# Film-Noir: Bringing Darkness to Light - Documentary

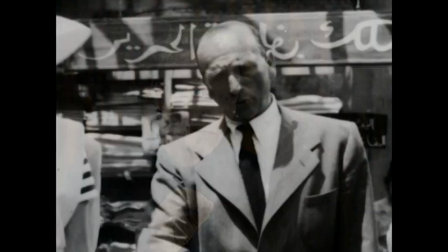1481s
The house style that was devised at Warner Brothers from the entrance of Michael Curtiz in the late 20s,
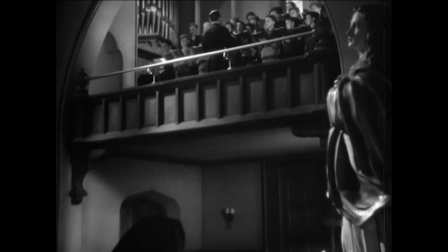1488s
A Hungarian Jew who was trained in Norway film industry,
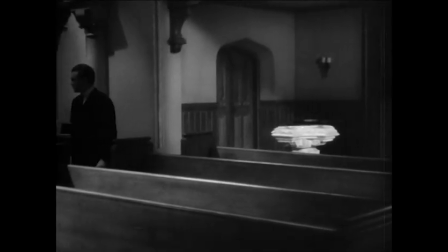1494s
and Norway film industry really was the forerunner of German Expressionism, so he knew German Expressionism through and through.
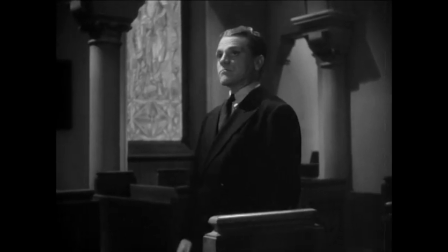1500s
He brought this style to Warner Brothers, and it was complemented by the visual designer there, Anton Grot, again,
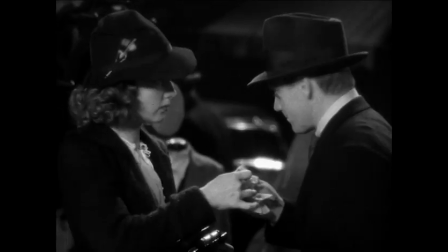1507s
Eastern European, who knew German Expressionism through and through. And so you take a look at these classic gangster films and classic G-Men films at Warner Brothers.
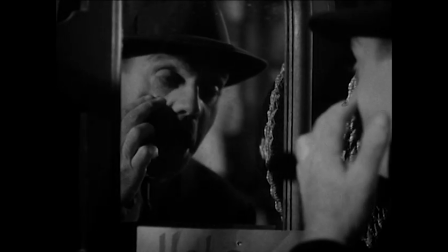1516s
It's a dry run for noir.
No, no, it's all right. What's the difference? I've seen everything.
Film noir is a wonderful genre for cinematographers simply because we can create a light that behaves like its own character. When I think of noir, I always think of diagonals.
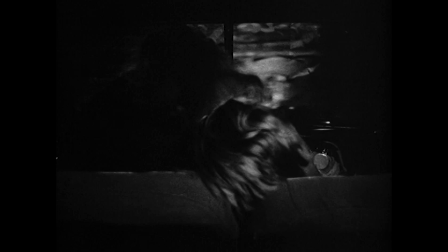1540s
Things not being level, not being straight, because nothing is quite on the level. Nothing is what it seems. There's just a very menacing mood, the camera angles are askew.
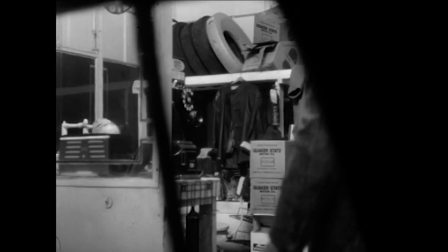1551s
You're never quite sure of where you're at in this world. Shoot up, shoot down. It's a way of attacking space because harmonic space is your enemy.
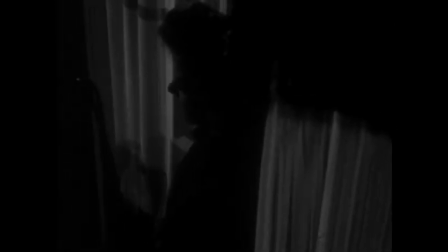1564s
Because harmonic space represents a secure world, and you are in an insecure world.
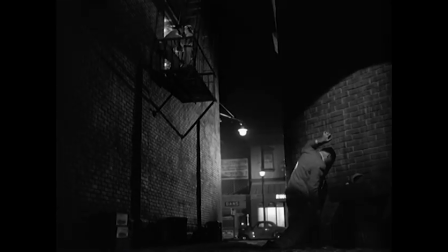1570s
In your classic noir movie, the camera's used in two different ways. has to express not just what's happening in a scene,
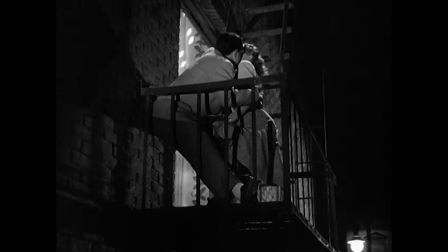1578s
but has to express the psychological depth or problems of the characters in the scene itself.
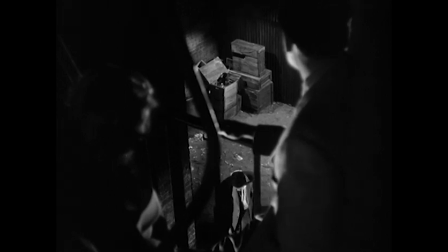1583s
It's telling the story, but it's also presenting a stylized viewpoint of abstract concepts. So a lot of the great moments in film noir are not looking straight at somebody,
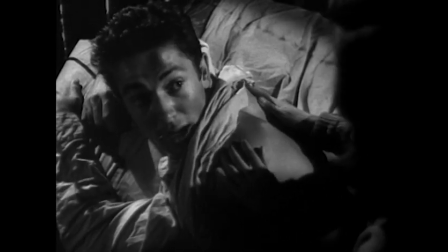1594s
but from a weird position that, as an audience, makes you feel a little uncomfortable, a little nervous, a little tension.
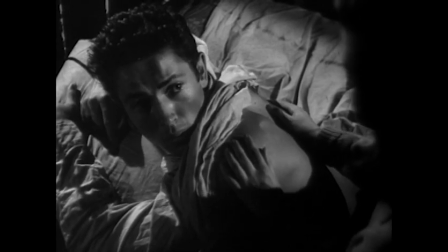1601s Is that the patrol? It's the wind and the telephone wires over in the highway.
Relativity is important to me, going from light to dark, dark to light. And film noir is, I find it fascinating when I watch it.
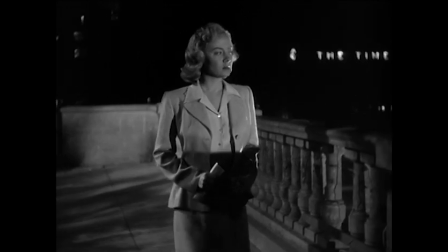1616s
I've always considered it this kind of stark graphic lighting. There's a lot of graphics in the lighting. I've always felt it's what you don't see that's kind of disturbing.
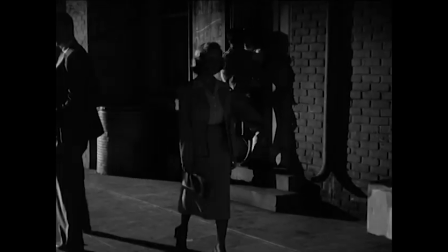1627s
So you don't quite know what's going on. Not seeing the face is fascinating too, seeing that little bit of shimmer on skin or the way the hat is against the blinds, you know.
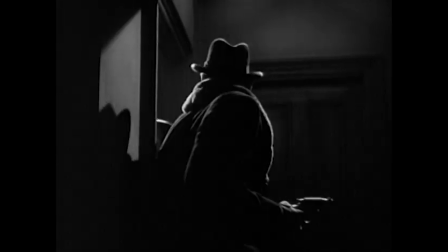1640s
It's a more mythic way of dealing with light and dark, good and evil.
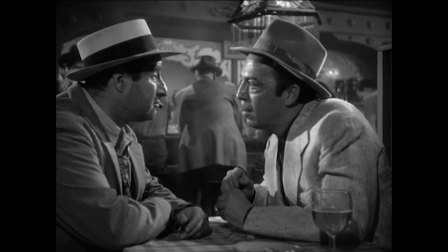1647s
So you have to have rain, you have to have smoke, you have to have dark shadows, you have to have maybe moving light, you have to have some kind of a light pattern that the characters walk through.
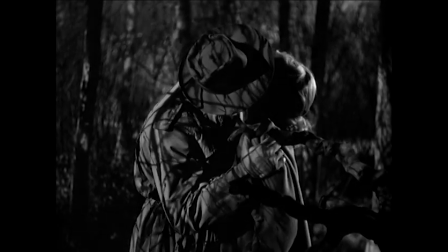1658s
So maybe it's a fence, maybe it's a window pattern, maybe it's a shadow of a tree, maybe it's tree branches. So that's the visual language that we work with when we do film noir. And I still feel that the black and white noirs are the best.
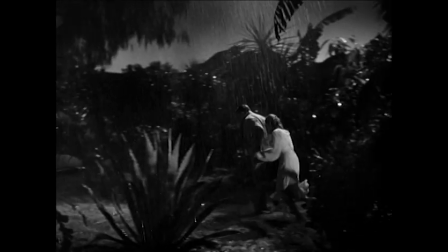1673s
In color film, the lighting has never been able to achieve the degree of precision that you see even in Hollywood B movies.
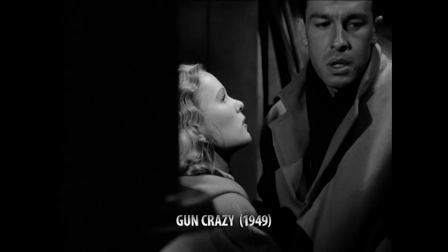1680s One more job. No. One more job, a big one. I'm afraid.
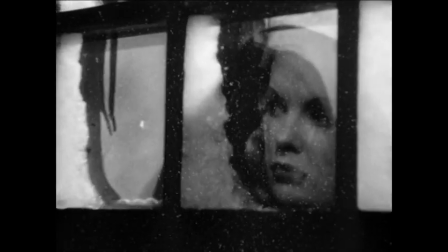1685s
The originality of film noir is you had these technicians from Germany who loved to split everything into shadows and fracture light. The latter with Betty Davis is a beautiful example of film with the German kind of lighting in it.
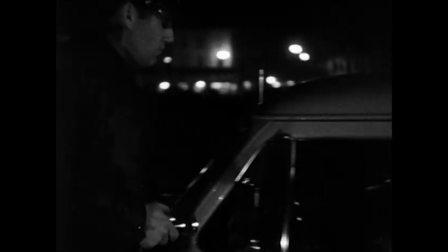1702s
Then you had the post-war movement of getting out of the studio and shooting in the streets. A lot of the technology which freed the film noir was actually pioneered during the war.
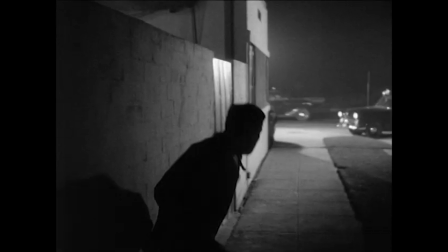1713s
High-speed lenses, fast film, the mag stock for sound which liberated the camera so they could actually take it on the street.
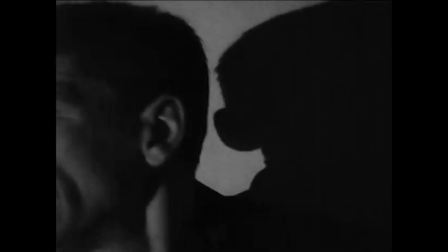1722s
Lightweight cameras came into existence, hence the handheld camera.